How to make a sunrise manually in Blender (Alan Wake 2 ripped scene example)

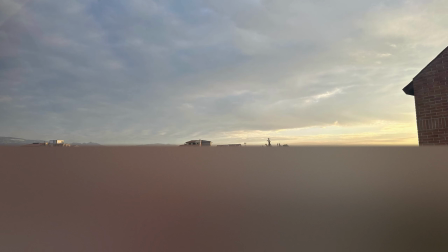And in this shot you can actually see how the sunlight hits the rooftops. Even the colors of the light itself, it's quite muted, I'd say. Now, knowing all this,
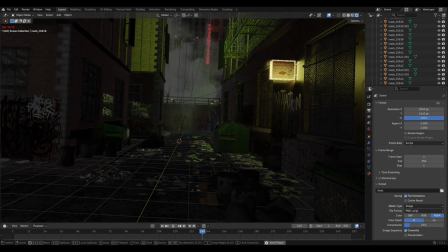I can clearly define for my project what the scene will overall be fairly cold with muted tones.
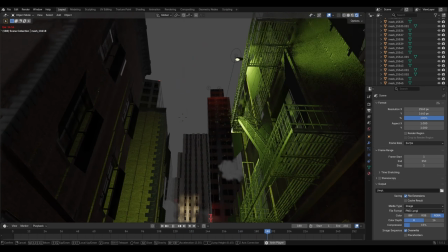This effect will be enhanced by a light haze,
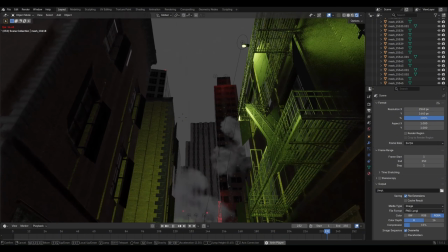but to prevent it from turning into twilight, we'll add rays of the rising sun,
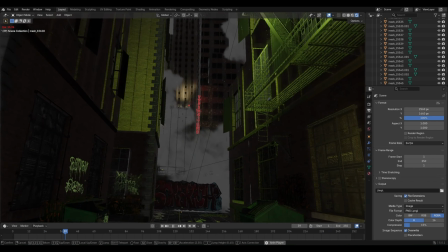fairy bright morning light, which will contrast with the purplish rich undertone of the environment.
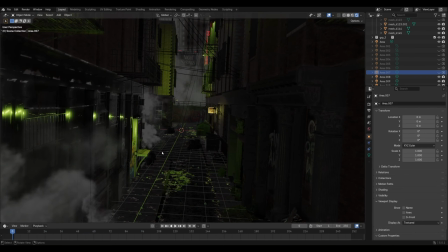Alright, let's make the sunrise in the dark place. First of all, we disable all canonical and non-canonical light sources.
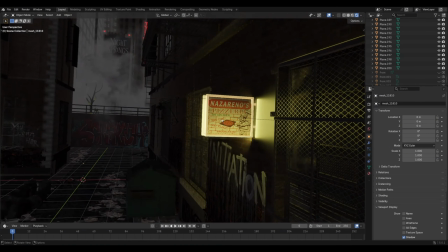Even if you had neon signs, it depends on your composition,
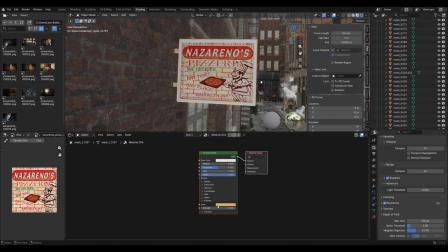but it's usually better to turn them off because they pull attention.
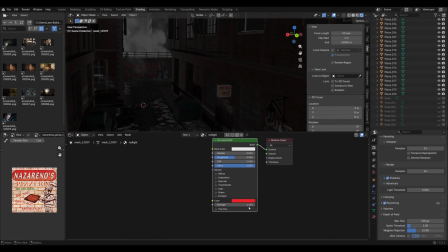It also depends on the setting. For example, if we rip in a Cyberpunk 2077 location, I wouldn't disable them.
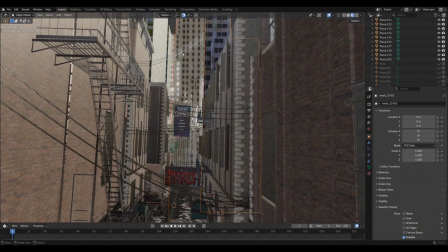I also moved some skyscrapers slightly to the right and left for composition purposes, so I could get a bit of horizon in the frame. And about Night Springs, yes, I know the original texture is different,
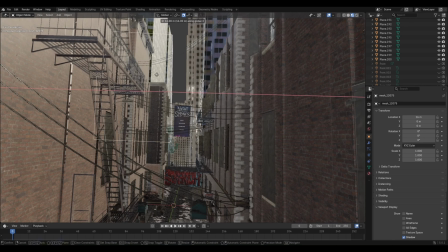but Ninja Reaper didn't capture that part properly, so everything here is low poly, and honestly, I got so tired of searching for the original banner in
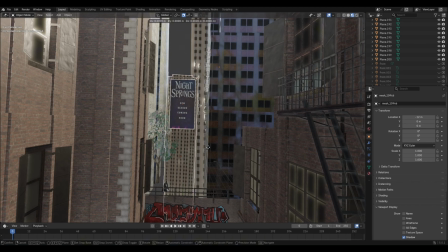the game files that I just gave up and decided to focus on something more useful.
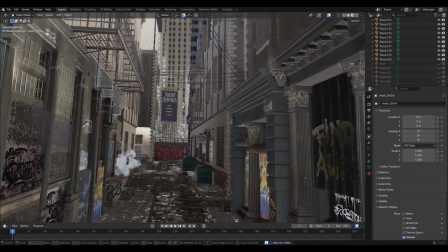Naturally, we also don't need rain anymore, and we don't need animated splashes.
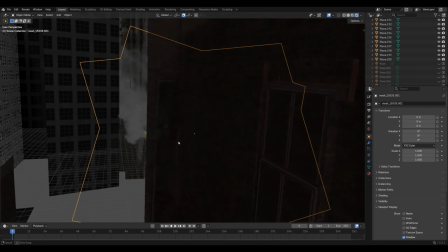The smoke clouds I previously scaled up and placed in the scene look cool, but for sunrise vibe they're a bit out of place.
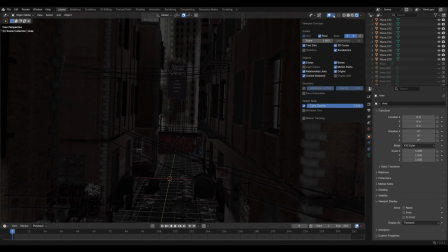And this is very important. Check face orientation in viewport overlay for all objects.
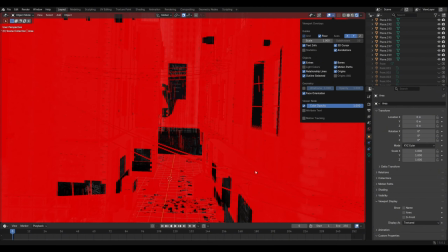I ran into a situation where after ripping, my entire scene was basically flipped.
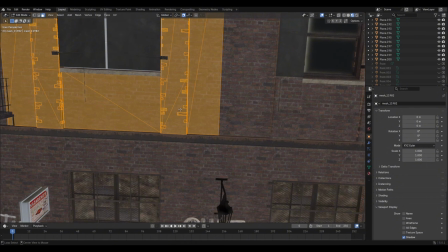You don't have to fix everything, but at least fix the objects that will receive light.
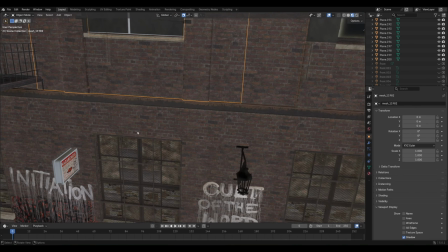This is a common Ninja Reaper issue, and unfortunately you can't really automate it fully.
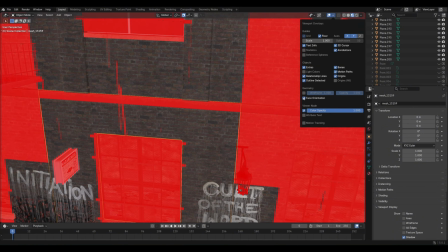Maybe partially for closed objects like cubes, but otherwise you'll completely break triangle orientation in the meshes.
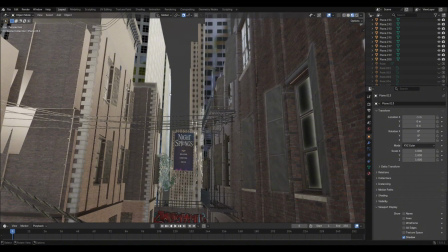Now about HDRI. I just googled a nice HDRI texture of New York and found this.
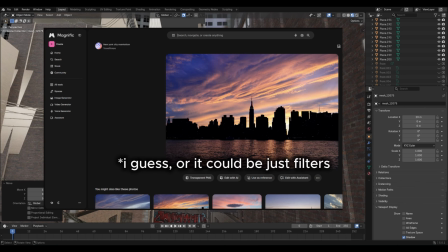It's actually a sunset photo, but with some filter in it, can easily be turned into sunrise.
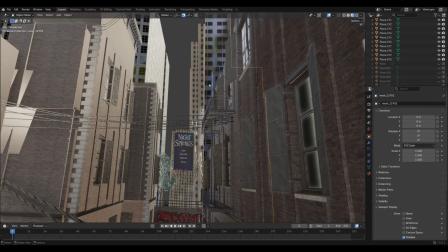The point is, I liked it overall, so I downloaded it. Plus, it's a nice extra challenge to convert it into sunrise mood. Now I want to integrate this HDRI into composition. For example, that part of one of the buildings sticks out on the horizon.
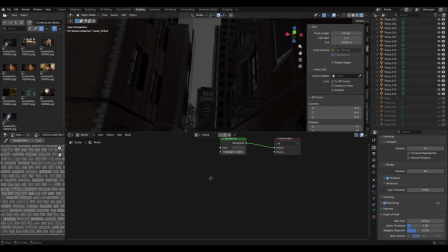Why not? We'll go to shading, world, create environment texture, and connect it to background.
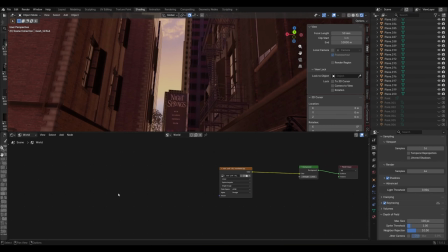But that's not enough. We need to align the building properly to the background, so we create texture coordinate, connect it to mapping, and connect that to environment texture.
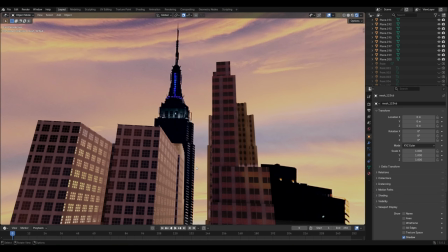Then we adjust coordinates and mapping.
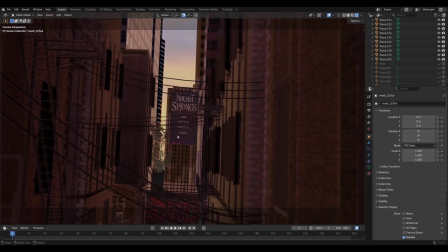In my case, I like this tower and the gradient next to it, so I rotated HDRI like this.
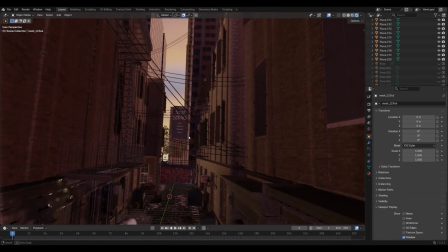But there's still too much orange and pink in the air.
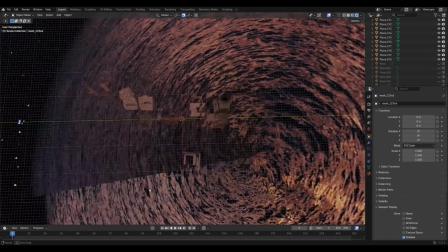And considering we also have brick walls in the scene, people would say, "Leon, what are you talking about?
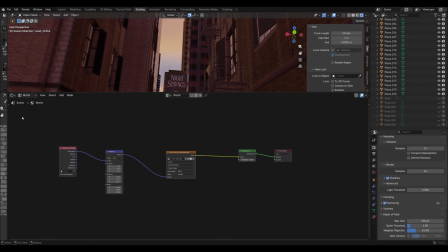This is clearly sunset." So I added two nodes. Hue saturation value.
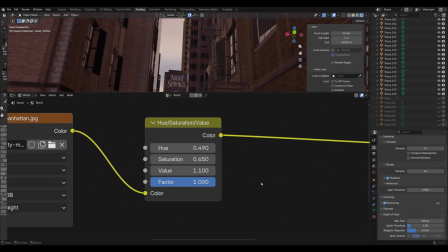I used these specific settings, and I'd like to point out that you shouldn't push the hue slider too much.
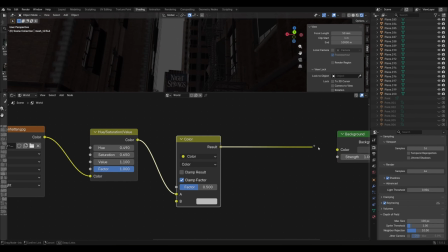Then I added a mix shader and blended in a subtle blue
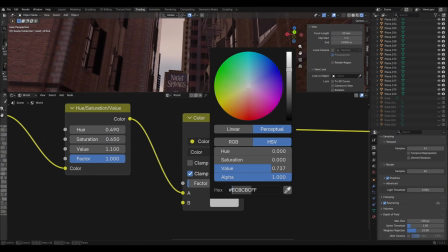with this very low factor to enhance the cold lighting.
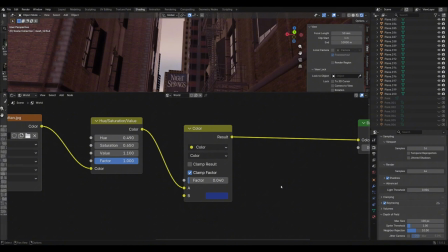I used this color, and with that all combined, we get a decent environment texture.